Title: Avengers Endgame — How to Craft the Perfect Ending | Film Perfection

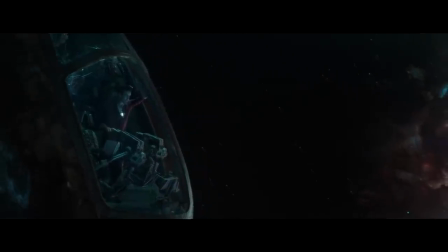I know I said no more surprises, but I gotta say I was really hoping to pull off one last one.
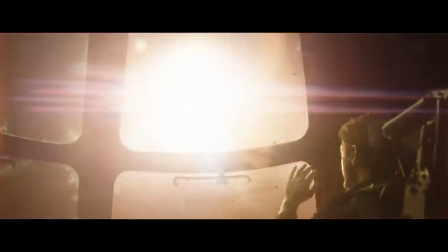And when he does get that chance, the whole story becomes about him using it.
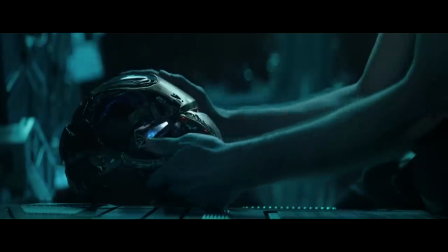I mean, listen to the music and you'll notice that this movie even starts with the musical theme of Tony's death.
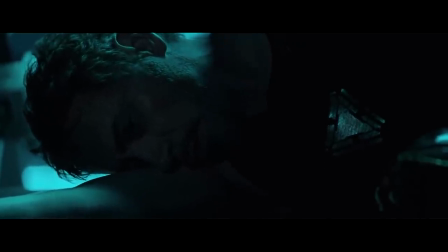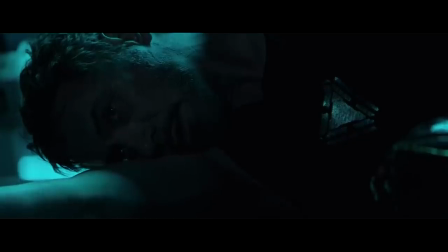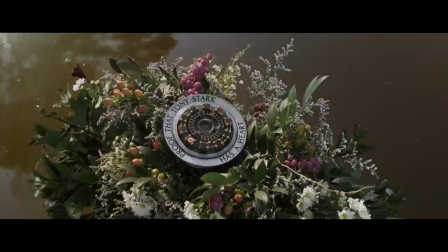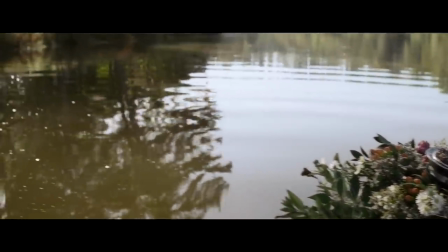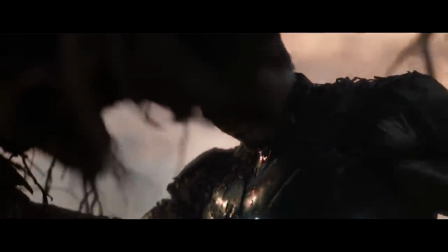To be honest though, setting up a character's death earlier in the movie, that's nothing too special.
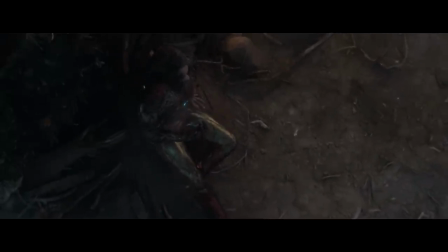But the thing that does make Stark's death so special is the fact that it was actually set up way before.
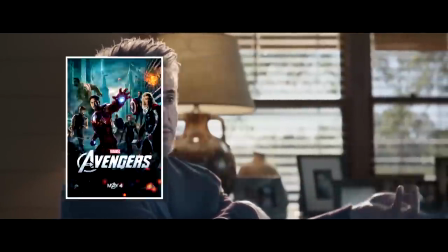I guess you could say that it was very distinctly set up in the first Avengers. But the truth is, to find the moment where Tony Stark's death was first introduced,
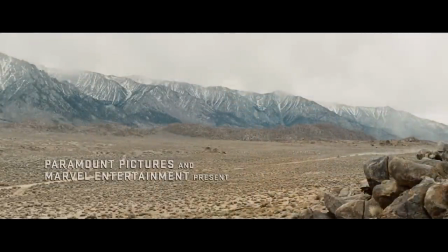you have to go all the way back to the scene that started the entire Marvel Cinematic Universe.
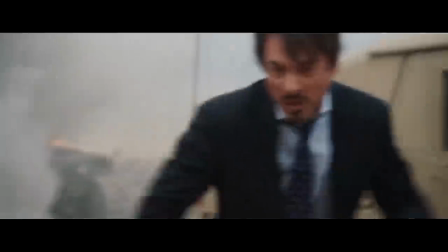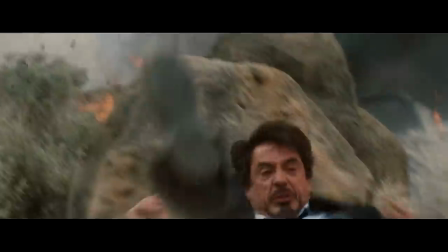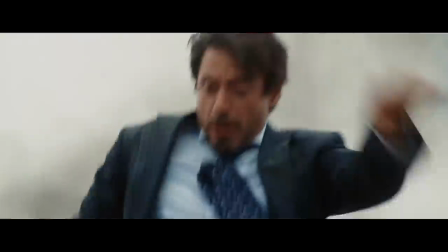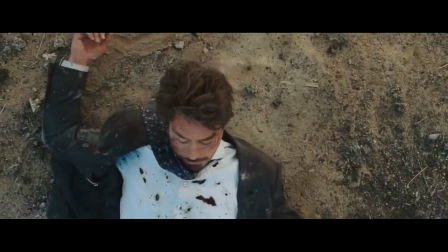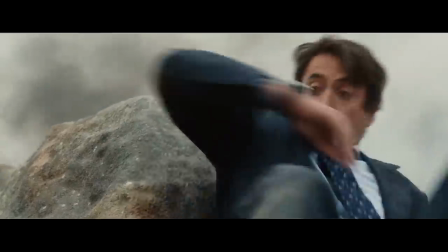Tony Stark was supposed to die to his own weapons in the opening of the first Iron Man, but for some reason was allowed to keep his life.
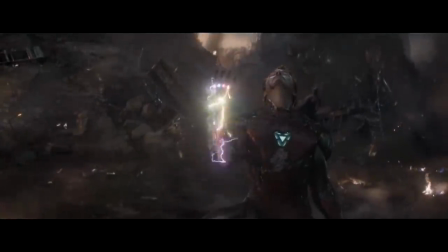And now that we watch him snap his fingers in Endgame a decade later,
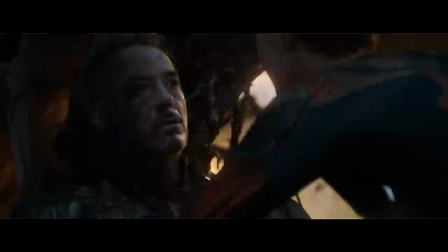we finally realize that the reason he did keep his life was so that he can give it away here to save everyone else.
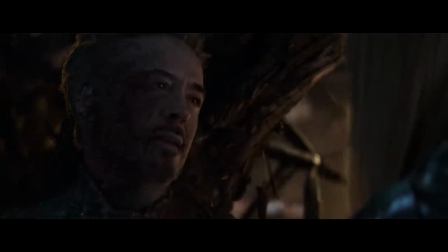That is the definition of a satisfying conclusion.
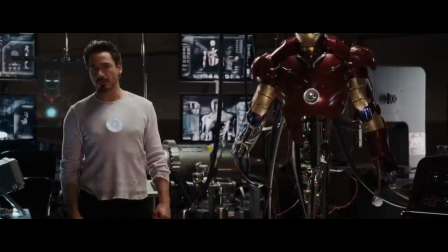That is destiny fulfilled. And now that I'm trying to protect the people that I put in harm's way, you're gonna walk out? You're gonna kill yourself, Tony.
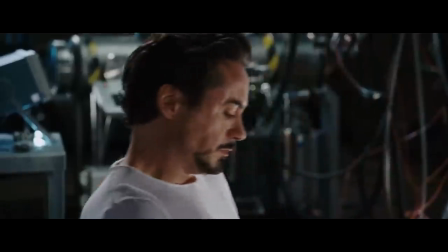I'm not gonna be a part of it. I shouldn't be alive. Unless it was for a reason.
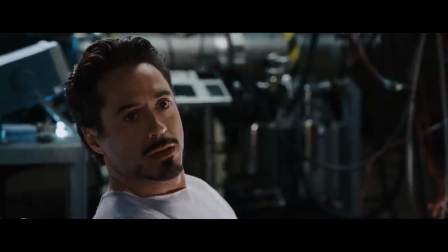I just finally know what I have to do. And I am
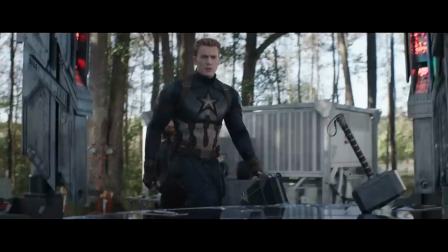Iron Man.
Same with Steve Rogers. Even though he's always done his best to adapt to his new modern surroundings,
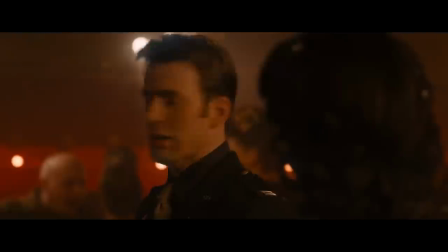films like Age of Ultron have made it very clear that no matter how he tries to settle in, the present isn't his home.
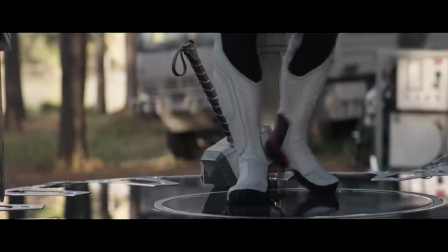He's the man out of time, and he simply just doesn't belong here. And the conclusion that he ultimately gets is something that didn't even seem possible before Endgame,
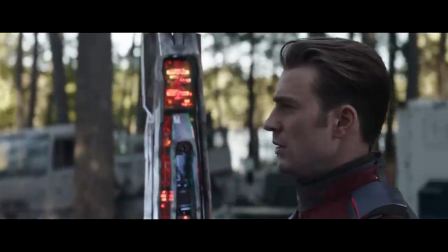but now that we've seen it, feels like the only real conclusion there could ever have been.
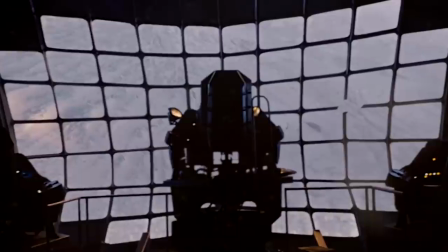The reason Steve Rogers sacrificed his life in 1945 was so that he can be here today to save the future,
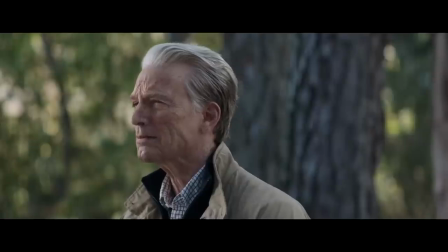and then finally go back home to live the life he always deserved to have.
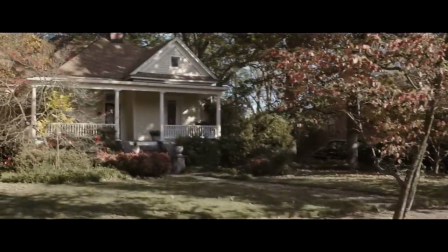And this is how you craft an ending that affects the audience and stays with them, not only when they walk out of the theater, but for a long, long time.